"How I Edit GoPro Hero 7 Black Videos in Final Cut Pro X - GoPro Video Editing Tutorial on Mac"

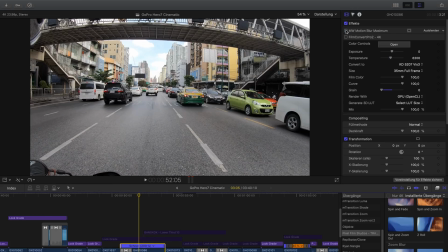[8:12]
And what you can see what it does here, it adds motion blur to that clip.
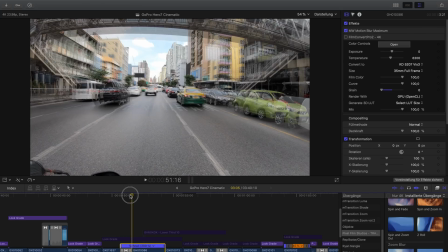[8:16]
And I would say because there's such a fast movement here, it really smoothes that out a bit.
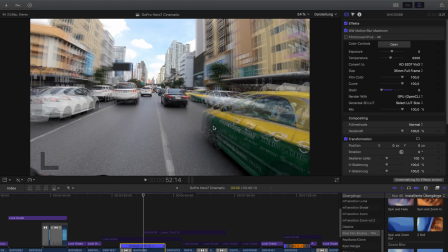[8:22]
It looks a lot better. So that's why I applied it here. Like, you can really see the difference instantly. Like, now it's hanging. So here it's all sharp and that doesn't look so fluid and so on.
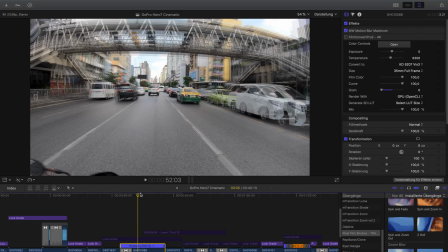[8:35]
So with a little bit more motion blur, it looks just better. So much for that clip.
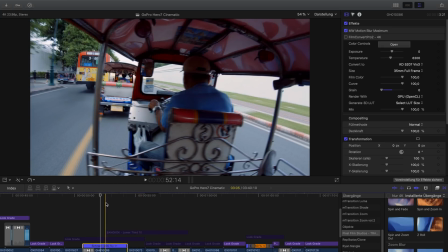[8:42]
And yeah,
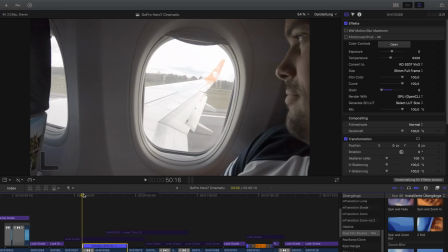[8:43]
one more thing that I want to mention here when you use those zoom transitions is that you have to think about the direction of your camera movement.
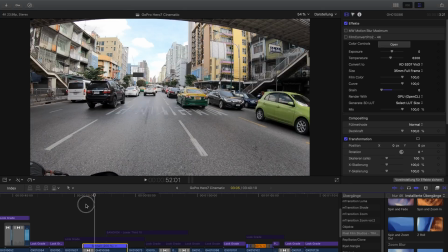[8:51]
Like here in both clips, you see that the camera moves in the same direction.
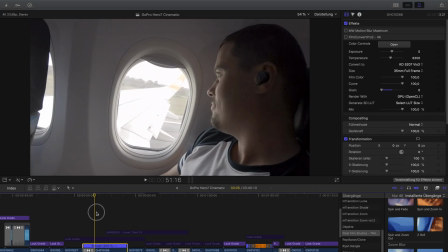[8:56]
Like here it moves forward, and in the second clip it also moves forward.
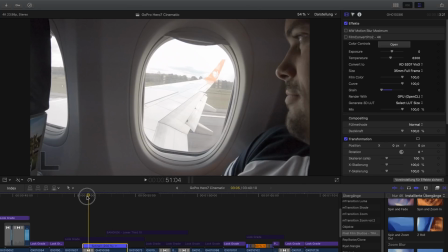[9:01]
So of course when both clips move forward and I would use a zoom out transition, it would look quite weird.
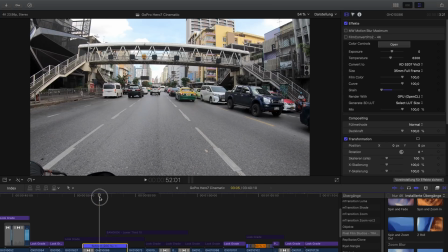[9:09]
So in that case, zoom in and it directly looks good just because the cameras both move forward.
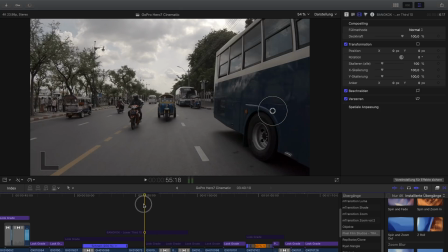[9:15]
For example, let's say here, that is a zoom out effect.
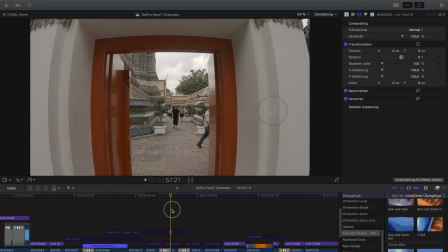[9:23]
And here in the first shot, the camera is moving backwards, and in the second shot, let's just remove this effect for a while.
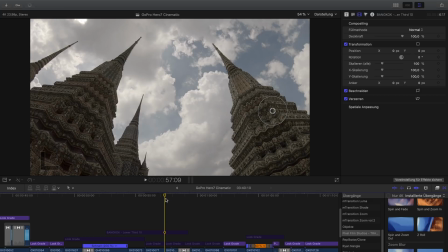[9:31]
So it's also moving backwards here, as you can see.
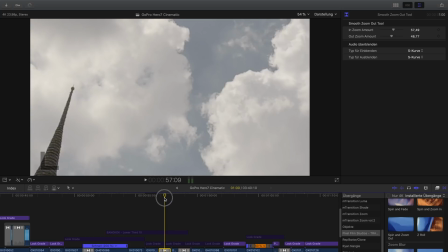[9:35]
And of course, in that case, I need to use a zoom out transition, otherwise it would look totally weird.
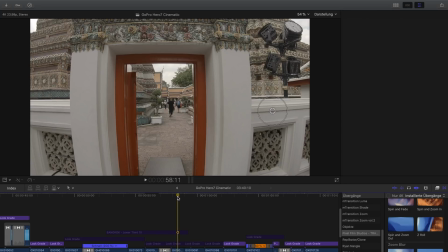[9:42]
And here, like, it's a bit special. In that case, it's still the zoom out transition, and then I'm going to the left.
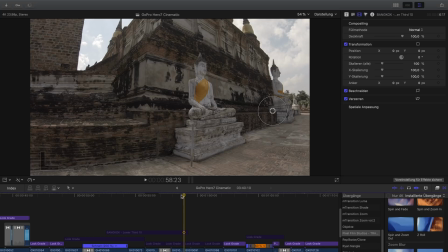[9:50]
But in that case, it actually works, because the camera movement here at the end of the clip is very slow moving backwards.
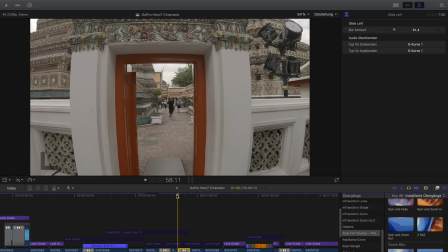[10:00]
So when I apply this crazy slide transition here, then it still looks natural, also because of all the motion blur.
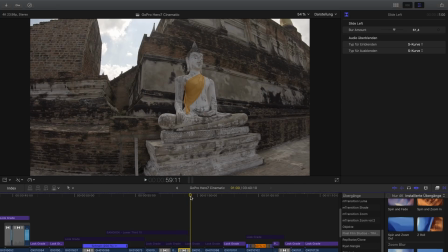[10:07]
But in a lot of cases that won't look pretty good, so be careful with that. Like with the trick really with those smooth transitions, with zoom transitions, with slide transitions and so on, is really to find the right clips or bringing the correct clips together.
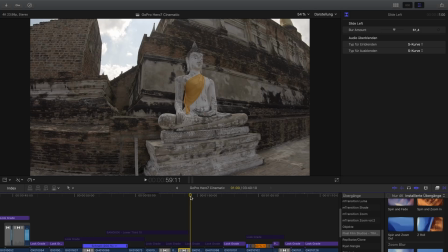[10:23]
You want to have the same camera movement, and if possible it should also match the story. That's not always the case, but I see a lot of people that use those zoom transitions all the time, or those like smooth transitions, and they overuse it.
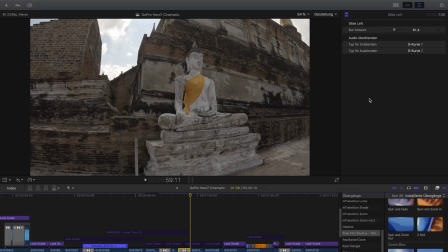[10:40]
Like sometimes it just doesn't look good and it doesn't match the story, and in that case just don't use it, and it's better to just do a jump cut like here.
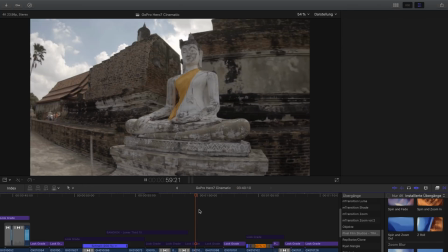[10:48]
Like this is clip 1 and then just blend in clip 2.
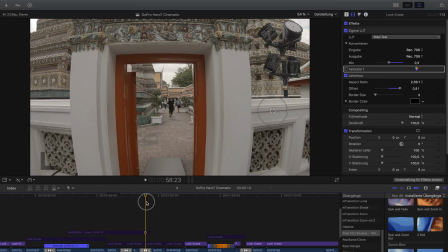[10:53]
Like this is the standard. You don't really need those transitions here to make your footage look better or stuff like that.
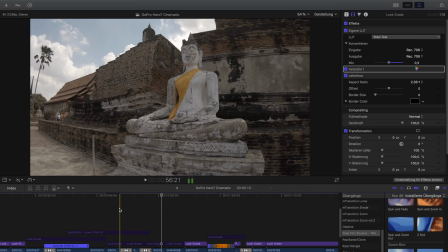[11:00]
Most important is how you sort those clips.
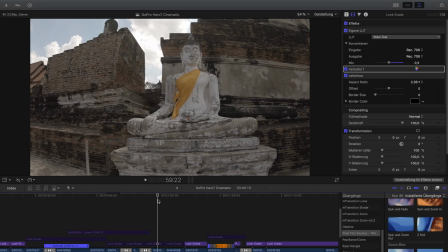[11:04]
Because let's say, for example, if you have a look at directors like Philip Bloom, for example, he never really uses those crazy transitions, but his videos are amazing, and this is because he tells great stories.
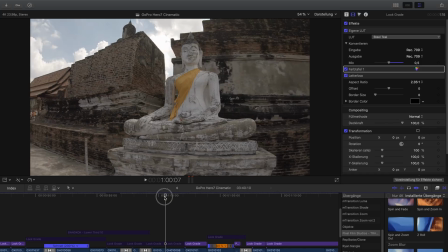[11:18]
So story is more important than those transitions.
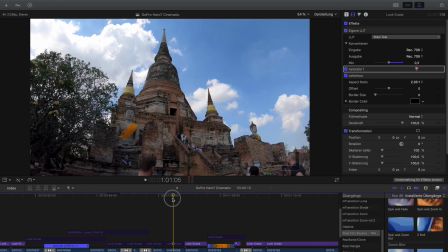[11:21]
The next thing that I used here to like bringing those clips together is also same camera movement, but without the transition.
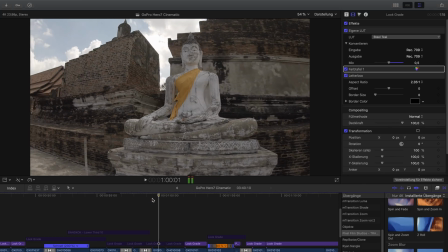[11:29]
Like here you can see I'm moving to the right while I'm turning the camera to the left, so that the background moves fast.
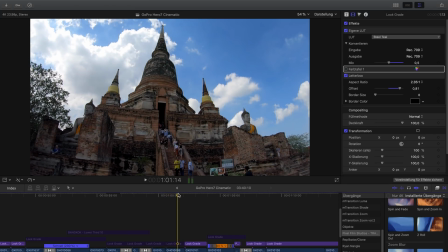[11:38]
And here in the next clip with a tempo, it's exactly the same. So it's 2 times the same movement, and our brain likes that when we have the same movement all the time. That's why I positioned these clips together. Gives a nice impression.
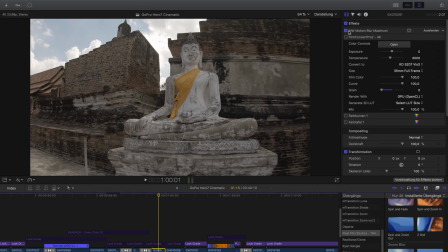[11:52]
What I also did in the final video here, I also applied this motion blur plugin that we had before.
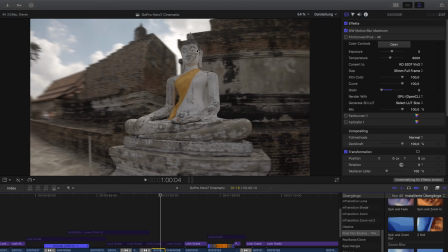[11:57]
And what you can see here now, and this is why I love this plugin, is that our main object here still stays sharp, while the moving objects, like the background here, they become unsharp,
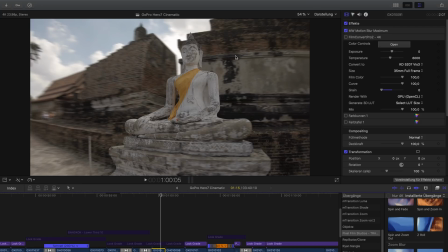[12:09]
so or blurry. Like this is a great effect. It separates the objects in the foreground from the background here.